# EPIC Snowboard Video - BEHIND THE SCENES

Crazy. Now we have to figure out a way how to end the video. Because we're sticking to the concept that the entire video is one single ride, the last shot of Aaron riding was him going into the forest,
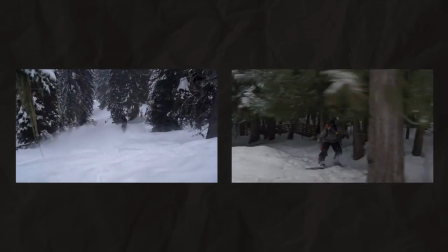(6:43)
which leads into the next shot of him coming out of the forest into the final location. In this sequence, we wanted to get creative and funny with it, and we knew that at one of the places that we were staying at, there was gonna be a hot tub, so we tried to figure out a way to incorporate it. That's when we came up with the idea of Aaron passing by a tree and his gear flying off, which would mean he would have to ride to the hot tub in his briefs in the cold snow.
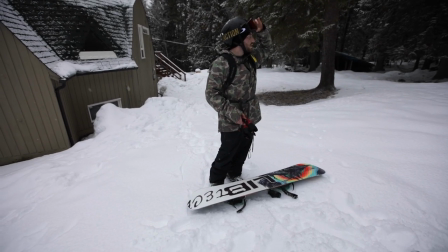(7:02) Like, I'll switch boots though. These will take too long to... Fair enough.
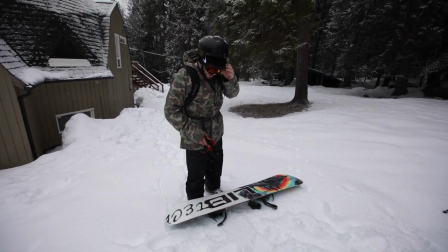(7:07) Oh no, I could do these ones. Nope, they gotta come off. To get my pants off.
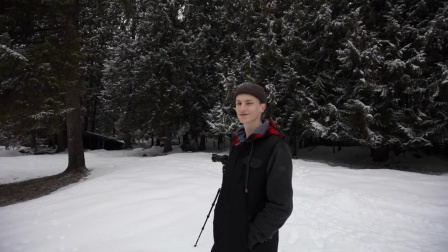(7:14) Oh yeah. Alright, you dudes.
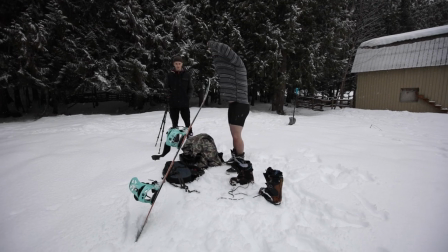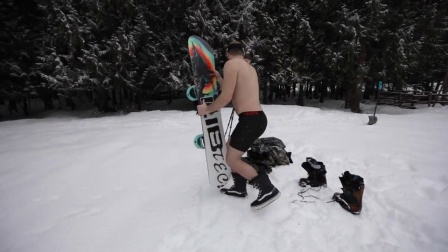(7:22) get some turns in.
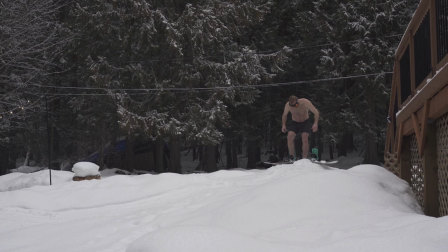(7:26) Oh, I'm doing great. Wonderful, actually. Thanks for asking. I'm not cold. Who said I'm cold?
The simplest way to achieve this was to set up a camera on a tripod in front of the tree and capture three different shots.
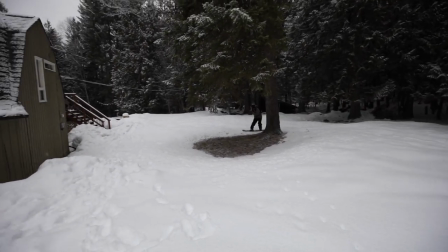(7:39)
The first shot was Aaron passing by in full gear. The second shot was him passing by in his briefs.
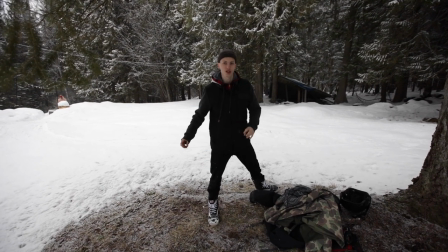(7:44)
Now what we're gonna do is toss all the clothes from the right side of the tree to the left side of the tree to make it look like his clothing flew off of him.
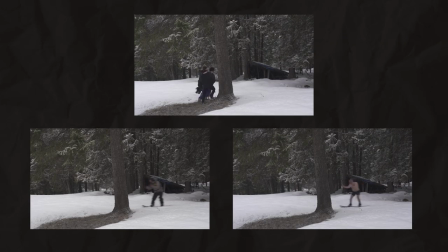(7:50)
Because the camera was on a tripod, it was very easy to use the tree as a masking point to combine all three shots and make it very seamless. And here's the result.
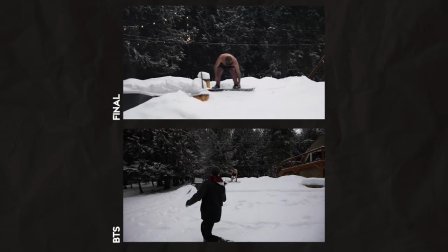(8:00)
All that is left to do now is filming Aaron riding through the hot tub, getting out of the snowboard, placing it beside the hot tub, getting in, and just relaxing.
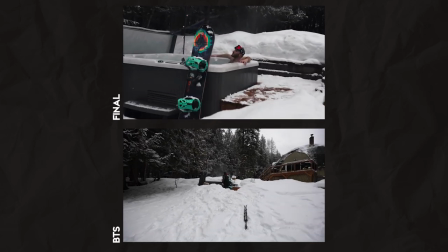We thought this would be a really funny way to end the video. It's not really expected, but it works perfectly. To make this video really engaging, I spent a lot of time in sound design, so I'm gonna play you the video with just the sound.